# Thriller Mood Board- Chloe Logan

In this video I'm going to show you my complete thriller mood board and explain why I chose each image and how it relates to the thriller genre.
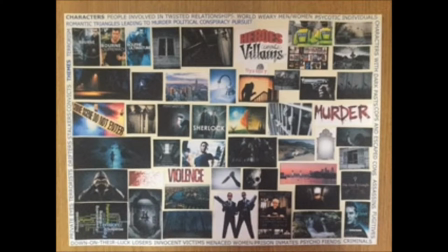To create my thriller mood board I researched connotations of the word and symbolism used in the genre to help me choose my images.
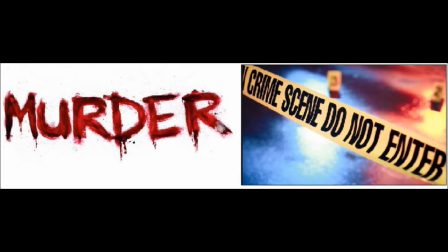A connotation of thriller films is murder and crime which is why I have chosen to include these images in my mood board.
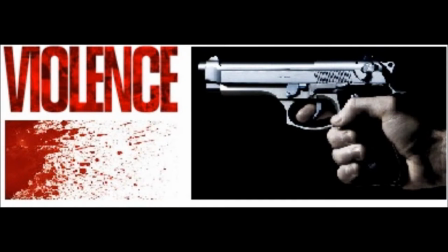Another connotation of thrillers is violence and blood which is why these images have been included in my mood board.
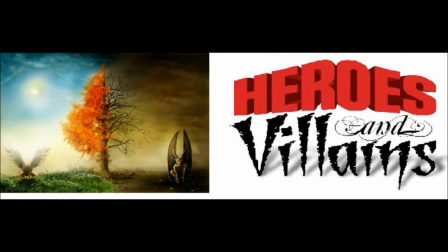I chose to include these images in my mood board because another connotation is a villain and a hero or good and bad which these images show.
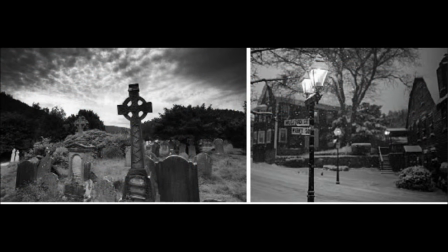In thriller films props sets and locations all have sinister or tense connotations which is why I have included these images in my mood board.
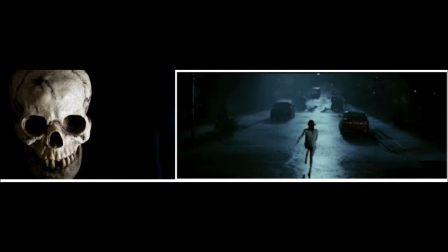The reason I included these images in my mood board is because most thriller films include low-key lighting. It is used to represent a dark atmosphere which can be seen as scary or mysterious. It also includes a dramatic effect as the lighting can be used as a representation of the character and the atmosphere.
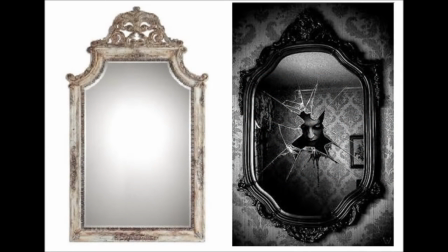I chose these images because mirrors can be used to show the characters reflecting on themselves or their behaviour and mirrors also indicate how characters feel about themselves in thriller films.
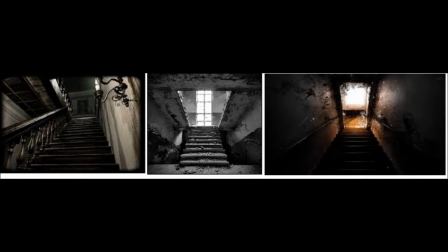In thriller films the use of stairs is prominent which is why I've included these images in my mood board. If a character is at the top of the stairs it suggests higher power whereas the bottom of the stairs suggests lower power. Also the climbing of stairs can suggest a character rise into a challenge whereas falling down
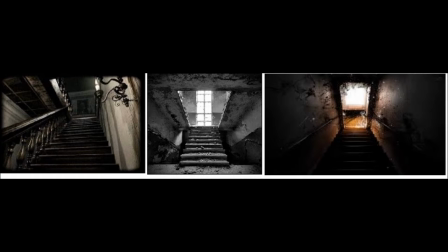the stairs can suggest a character failing a challenge which is often seen in thriller films. Also the angle of the camera shot can determine the power of a character therefore thriller films are edited to introduce a character status and consequently forces the tension and thrill of the unknown onto the viewer.
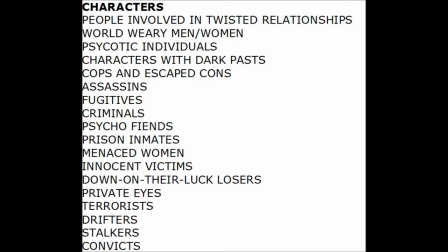Thrillers tend to include the same type of characters which I have listed around my mood board and can be seen on screen.
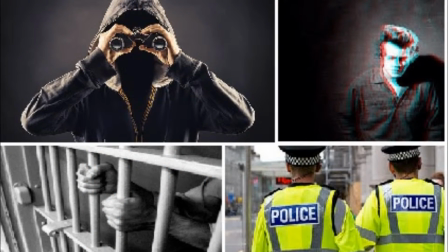I have also shown some of the characters through images as many are similar for example convicts, prison inmates and criminals as they all have the same connotations. Thriller themes.
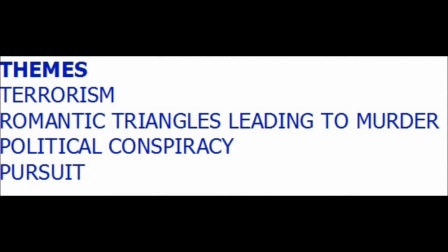I have again listed these around my mood board and these can again be seen on screen.
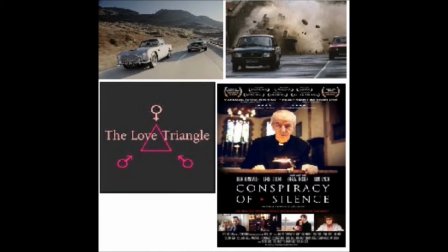I have also included some pictures of these themes on my mood board.
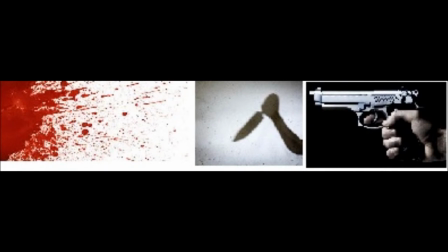Knives are often used in thriller films as they represent blood and death as well as brutality which is why I have also included the image of the gun as this too represents violence and brutality. Knives also show that someone is going to get killed, which helps keep the audience engaged with the film.
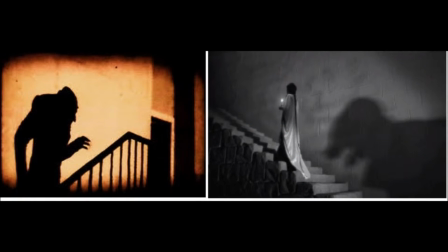I have chosen these pictures because shadows create mystery for the audience and build fear by instigating that the protagonist is being watched. The protagonist is often oblivious to what is going on around them, but can sense that something isn't right, which can often lead to the start of the chase.
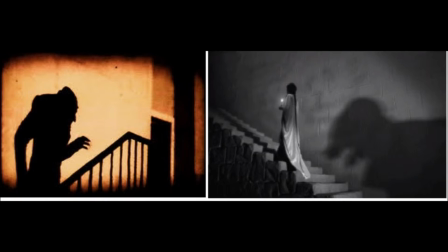Shadows also create thoughts of fear and darkness, as well as giving the audience clues, which makes them ask questions out of suspense. When a thriller film shows the protagonist to be trapped in a confined space, it makes the audience feel that they are also trapped. The protagonist being confined leads to them starting to breathe heavily and start panting, which shows the audience just how trapped they really are and that they can't escape, which, in turn, leads to the start of their struggle to break free, which is why I have shown this image in my mood board.
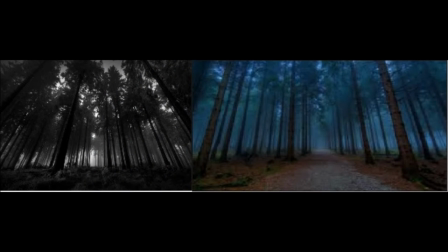Woods create the sense of being lost for the audience as characters find themselves trying to figure out how to escape Woods are normally isolated which creates a sense of vulnerability and it seems as though the characters will never find help Also in the woods there may be one house which is more than
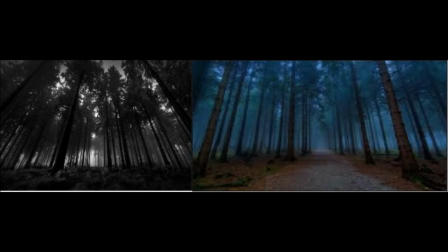likely to be the home of the antagonist Which is why these images have been included in my mood board
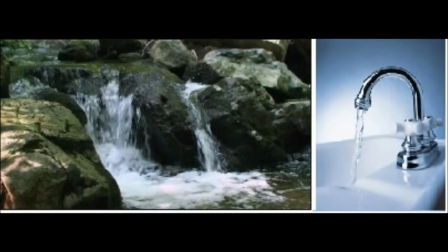I have included images of running water in my mood board because it is a symbol of death It shows the draining of life, similar to blood dripping.